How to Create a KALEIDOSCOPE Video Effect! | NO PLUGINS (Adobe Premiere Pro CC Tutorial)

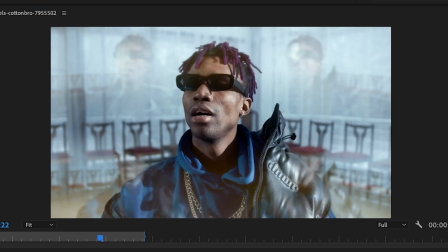248s
But if we add screen, it's a little less visible and it's a little bit brighter. But you can always change it to something like dissolve for like stylistic purposes.
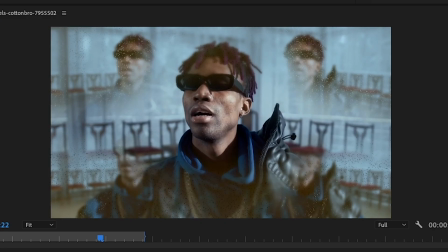256s
Dissolve, it makes it a little bit more like textured. If you lower the opacity a little bit, you can see there's like green.
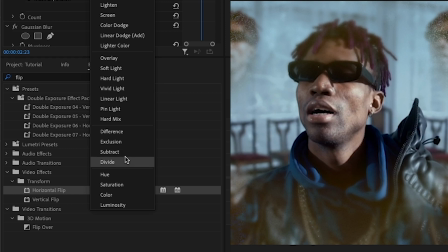263s
Or you can go to the extreme and like go over to the bottom right here, go to like exclusion or difference.
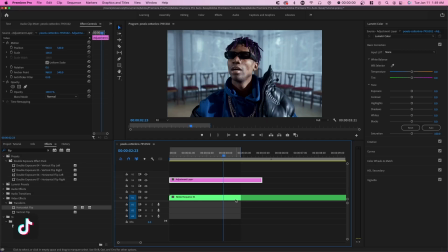271s
So these will give you like more abstract results. And what I'm going to show you next requires you a little bit more patience, and it may take a little bit longer.
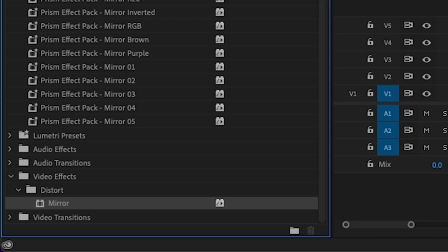279s
And so basically this requires you to just play around with these mirror effects, and you're going to apply multiple.
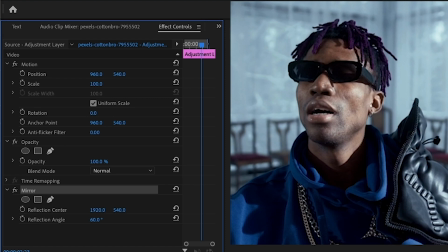284s
So you're going to start off with something like this. And this is how I would go about it. You want to basically surround the subject with mirrors.
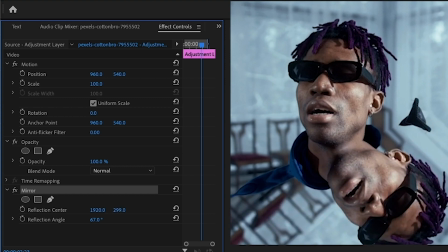292s
And so you can adjust the position or the reflection center by using these points.
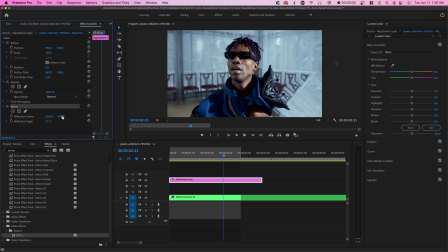296s
So you can just drag, and you can adjust the reflection angle as well.
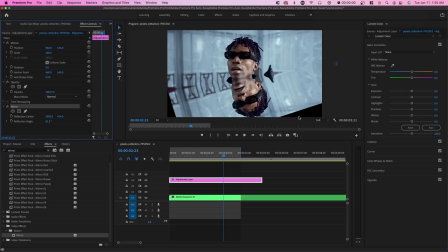301s
So this is a little bit tricky because some angles will leave it with a black background or overextended, which you don't want.
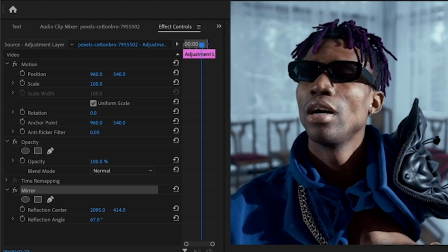308s
So let's just say we start with something like this. You can apply another mirror effect, and you basically want to fill in this entire screen.
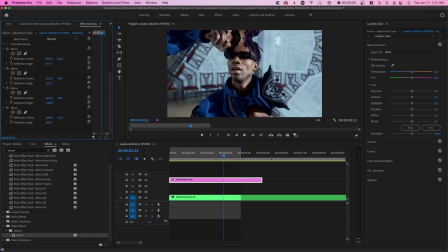315s
And so this is a whole process that may take a little bit of time. But the great thing about this is it looks way more abstract and may look a lot better.
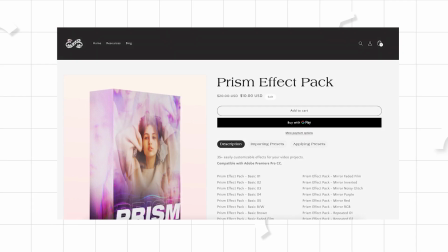323s
And if you have difficulty with this, you can always check out my preset pack, which has mirror combinations.
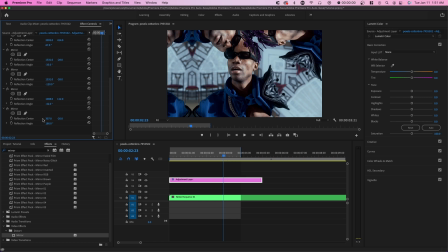328s
It took me a lot of time to figure it out and find good reflection center and angle combinations. So if you want to save some time, you can do that. But essentially, you want to go around and just keep adjusting these settings until you find something you like.
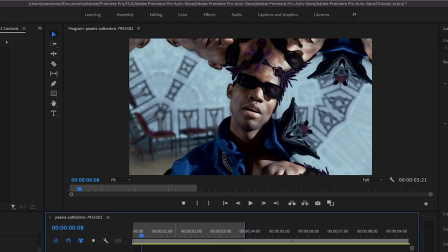341s
And the reason why I like this variation a little bit better is because not only is it more abstract, if you have some sort of movement in your video, it looks a lot cooler.
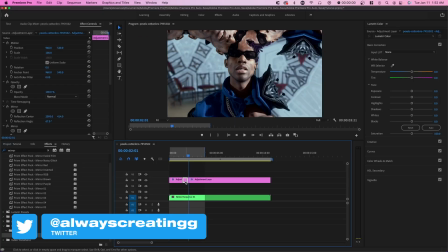350s
And it's also just good as almost like a transition. Let's just say we break up this adjustment layer just for a quick second.
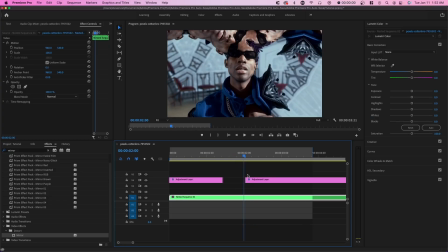357s
We can have it like a transition or like a cut between action.
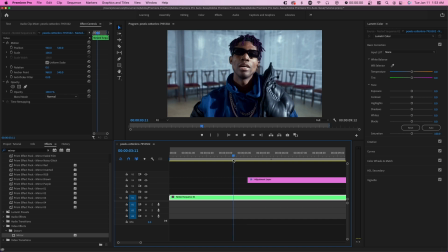361s
So for example, what you might want to do is when the money sort of gets thrown up, we might want to apply this effect.
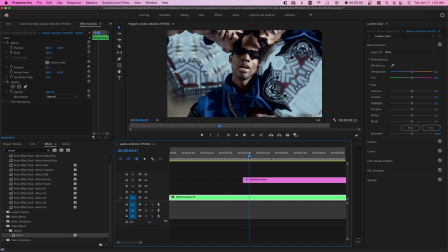366s
And this will add a little bit more emphasis on the money, or it might look cooler.
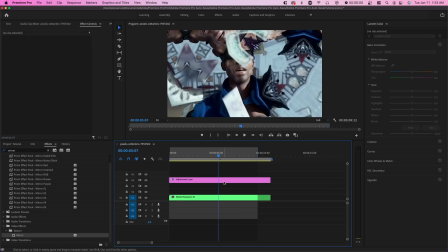370s
So I'm going to show you an example of one of my presets that I have in my Prism effect pack.
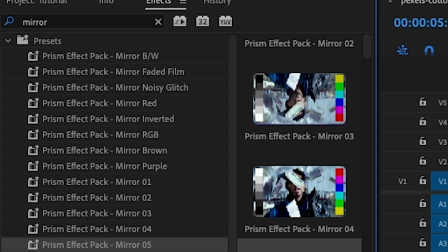376s
So let's go over to mirror 5, for example. We have this really cool combination right here.
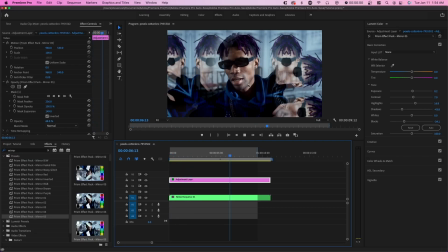381s
Like right there, that looks really nice.
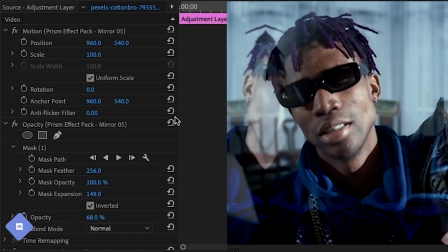383s
And the great thing about this effect is because it's on an adjustment layer, you can even add really cool trippy effects with the scale and position of this adjustment layer.
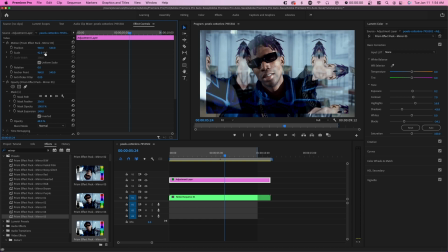391s
When you adjust the scale and position, it doesn't actually move these faces. It just adjusts the area that this effect is applied on.
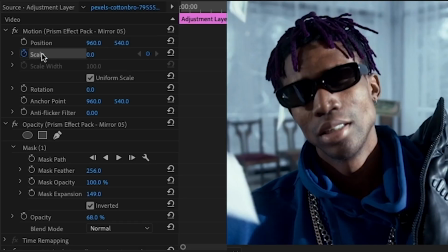400s
So what you can do is you can start at like 0 scale, set a keyframe, and make it expand out to like 100.
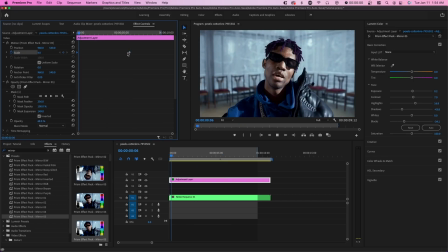408s
And so you can have this really cool effect where it's like this,
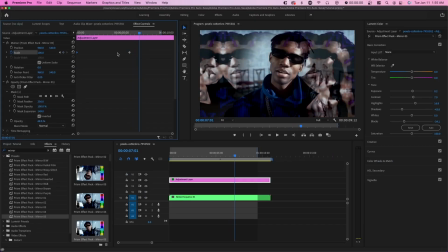414s
where it transitions into the effect.
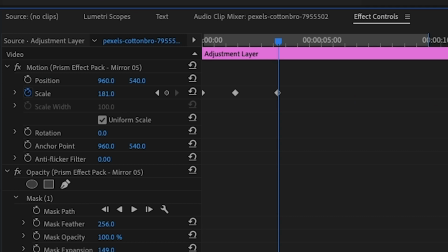419s
And if you increase it enough, you won't see this effect at all.
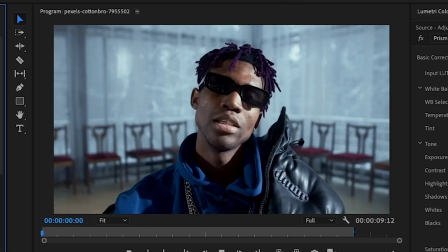423s
So you can do something like this, where it zooms in and then the effect fades out.
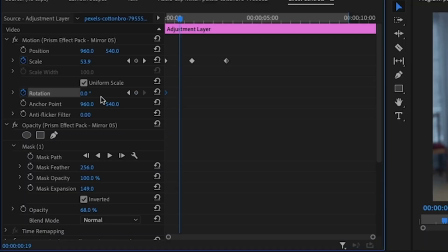432s
And you can also change things like rotation. So for example, we can start at 0 and then we can end with like 180.
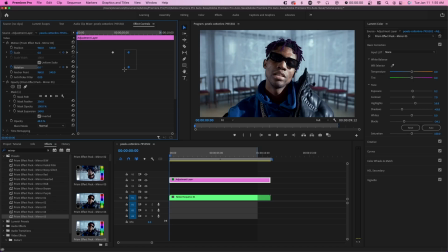441s
So if we just drag these out, you can see that there's like limitless potential with this.
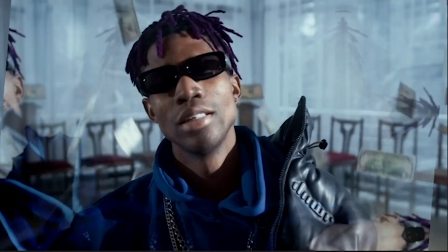447s
So these are different ways you can either transition in or out of this effect, because if your video isn't necessarily like a trippy music video,
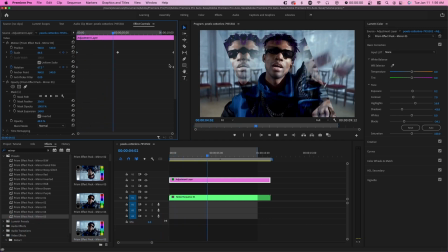454s
then it may look unnatural, but doing something like this may make it look a little bit more realistic or just cool or stylistic.
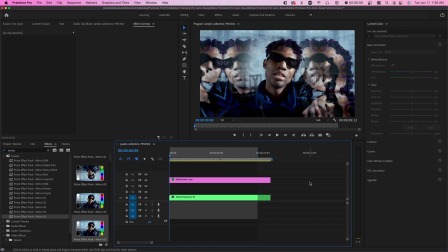461s
But yeah, hopefully you guys enjoyed this video. Hopefully it helped you out. If you guys did enjoy this video, make sure to hit the thumbs up button. And once again, you can check out the preset pack in the link in the description. Currently, it's 50% off for this week only.
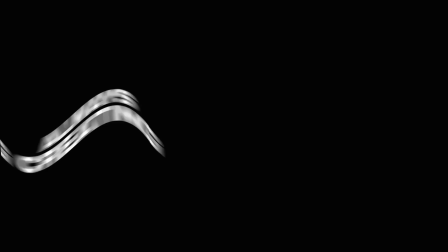472s
But yeah, my name is Steven, and I'll see you in the next one.